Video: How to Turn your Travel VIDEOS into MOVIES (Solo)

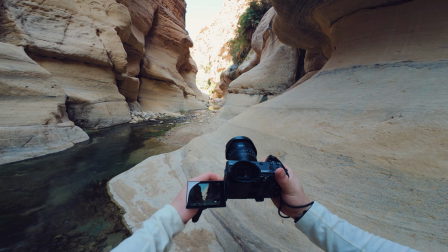3s
A couple of weeks ago, I got flown out by a travel agency to create little cinematic movies during a 6-day hike in the Jordanian desert.
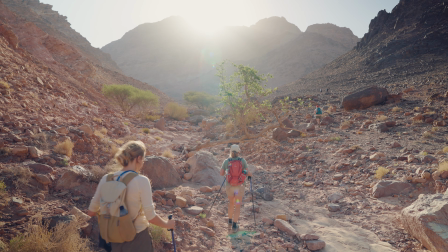11s
When I look back at that trip and the little cinematic masterpieces I created, I noticed making these really comes down to 7 key elements.
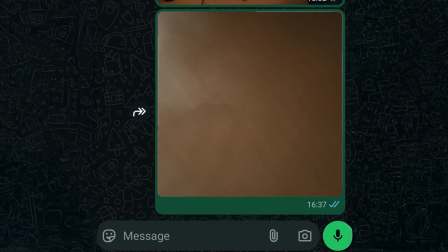22s
How can you make sure that during your next trip, instead of recording videos that look like they could be sent in a WhatsApp family group chat,
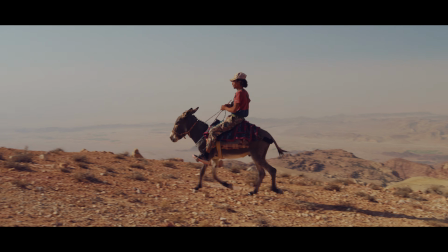29s
you come back with videos that look cinematic like a movie? The first thing I learned about making these movies happened when I arrived in Jordan.
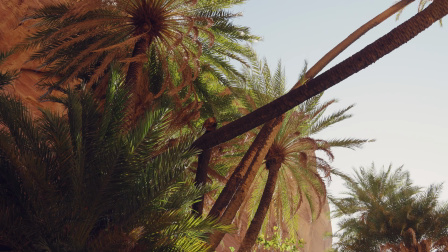36s
This place looks absolutely unreal. It looks so cinematic already, and it's probably one of the reasons why they recorded real movies here like Indiana Jones,
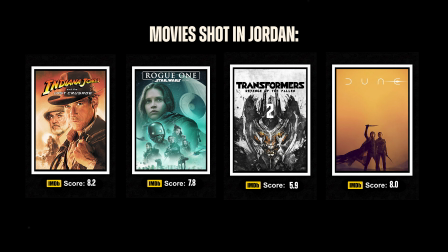45s
Star Wars, Transformers, Dune, my Instagram reel. All these movies were filmed out here, and that is the first part of the equation on how filmmakers are doing this. Go to a beautiful location. Going to a beautiful location doesn't mean you need to take a 5-hour flight. I'm pretty sure some of you will say that you live in the ugliest place in your country.
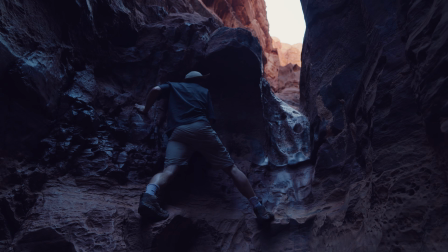65s
However, I'm also pretty sure there are still hidden spots to find, because when we were in Petra, we saw the treasury.
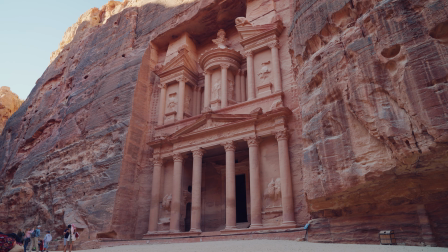71s
Maybe a bit of an ironic example because Petra is already incredibly beautiful. So where am I going with this?
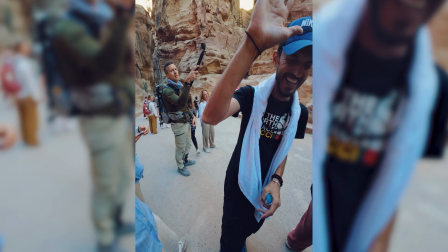77s
Well, when we arrived there, our local guide told us there was an even better location for viewing this place, which took a 14-minute hike.
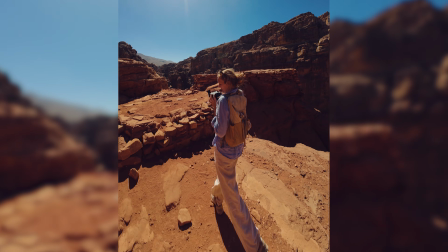85s
And when we completed that hike, it was indeed a much better spot. We saw that very few people knew this place.
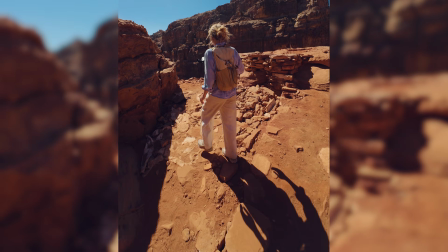91s
There were no tourists, no chaos, just silence. And we were standing a couple hundred meters above the treasury.
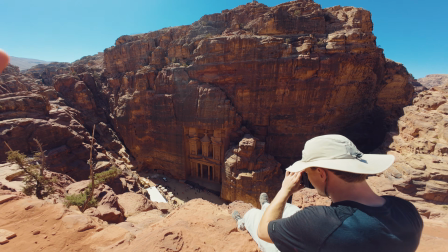97s
I got much better shots there, and it was a cool experience in general. So ask a local for advice. Get a location scout. But location is obviously not enough in itself. That's why we need to take a look at part 2 of the equation. Tip 2. Time of day.
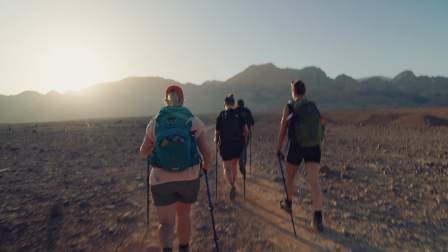111s
The best shots I made were early in the morning during sunrise or later in the day during sunset.
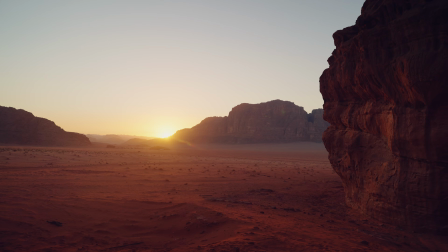117s
The most cinematic looking shots are made during these times because lighting looks better.
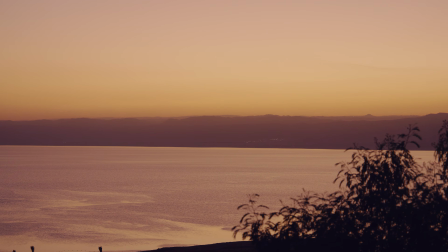122s
It gets this warm golden glow. Shadows are less harsh.
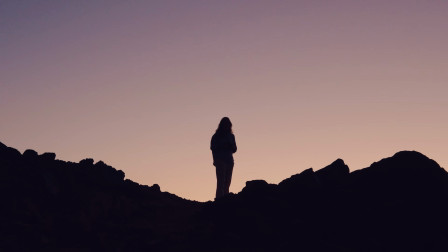126s
So if you want to channel your inner filmmaker, know that these times are your focus times. In noon you can go and take a nap, but during these times you need to have that camera in your hand.
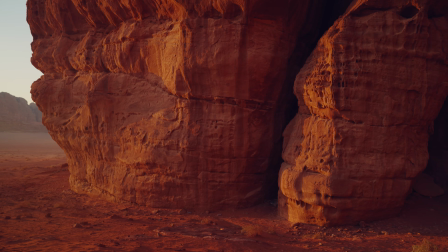137s
Also, if you know you want to see some special stuff, try to visit this special stuff during these times too.
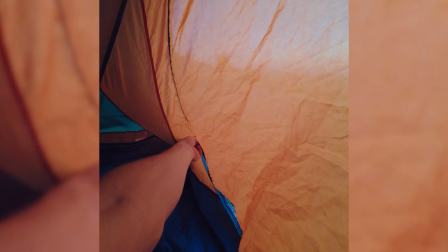142s
Good lighting will make it even extra special. This could mean you have to wake up before sunrise, but that could literally be the difference between this and this.
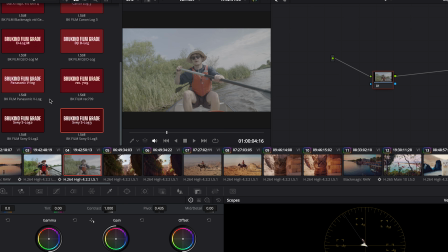151s
Also, I know there's color grading on that second clip, but the entire power grade I used for it is now available for download in the description.
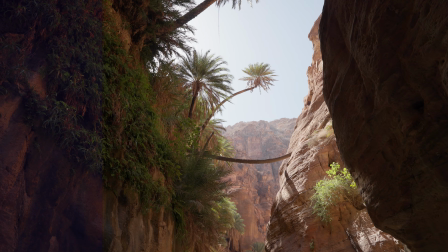157s
By downloading it, you can easily drag and drop it onto your own footage and you will get a beautiful filmic look without having to spend hours and hours on color grading.
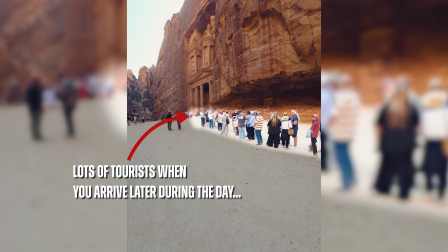165s
Early morning also allows you to get shots without other people in it, so remind yourself of what you are as a filmmaker according to biology.
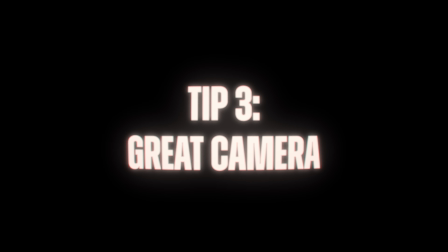172s
Part 3 of the equation, get a great camera. And I'm not only talking about image quality.
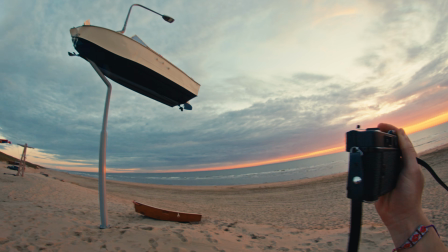177s
A better camera will get you a better image.
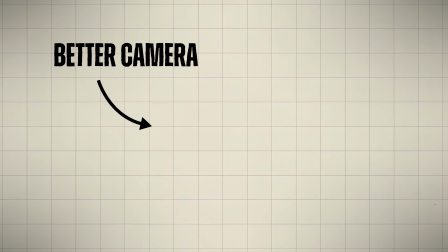180s
So if you have the money and you want to do it professionally, it's kind of an easy way to get a better image without needing to put in extra effort when you're shooting.
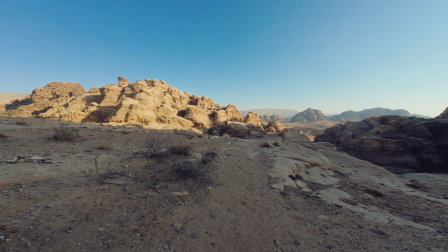188s
However, you can get good practice with smartphones or cheaper cameras, and also social videos are in high demand.
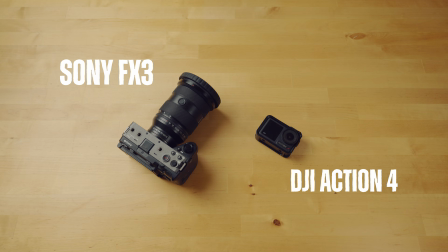195s
So additionally to my FX3, I also brought a DJI Action 4, which can be bought for 200 euros these days.
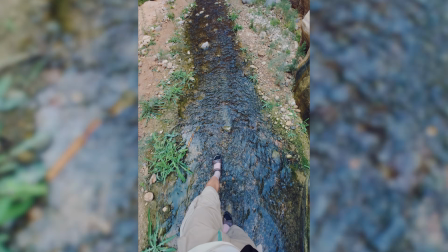203s
And the company I worked for, they absolutely loved the point of view shots I created with that camera.
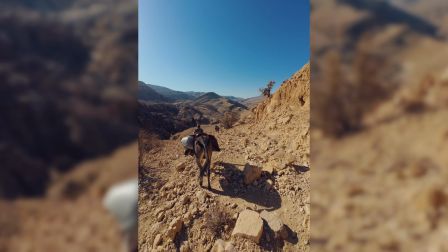208s
And I think in most of the reels I created, there was a higher amount of shots recorded on the Action 4 Pro.
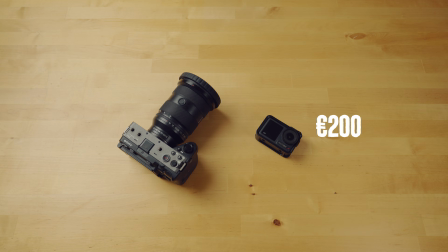214s
And that's a 200 euro camera compared to a 5,000 euro camera with lens included.
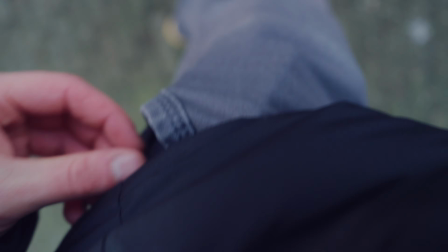219s
That's crazy. The reason for this is actually quite simple. It's a tiny, very unobtrusive camera that I could carry with me all the time.
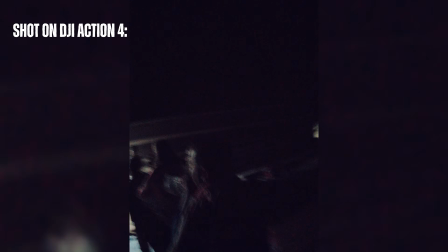226s
It was in my pocket all the time. So during the most special moments, I had that camera with me.
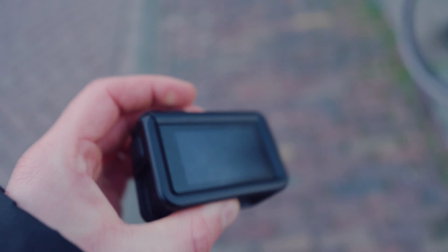231s
And when we were doing crazy stuff, I could still record it, and recording it is literally one click of a button.
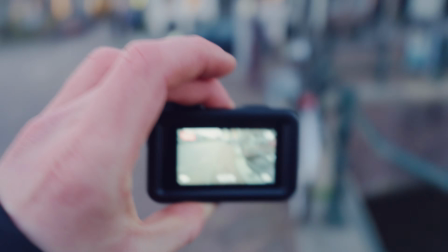237s
You don't even need to turn the camera on, and that sounds like something not that important,
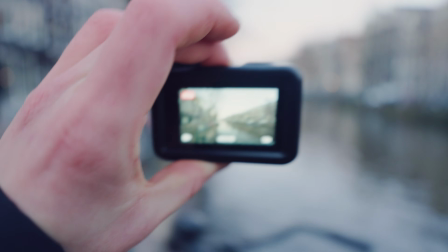242s
but it's actually such an incredible feature because it has given me so many great extra shots.
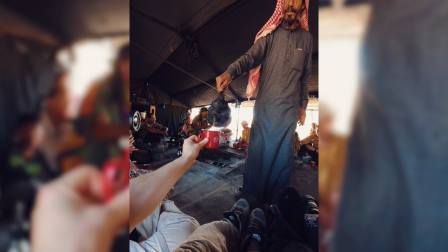247s Whoa.
So remember, a great camera is not only the camera that shoots the highest image quality.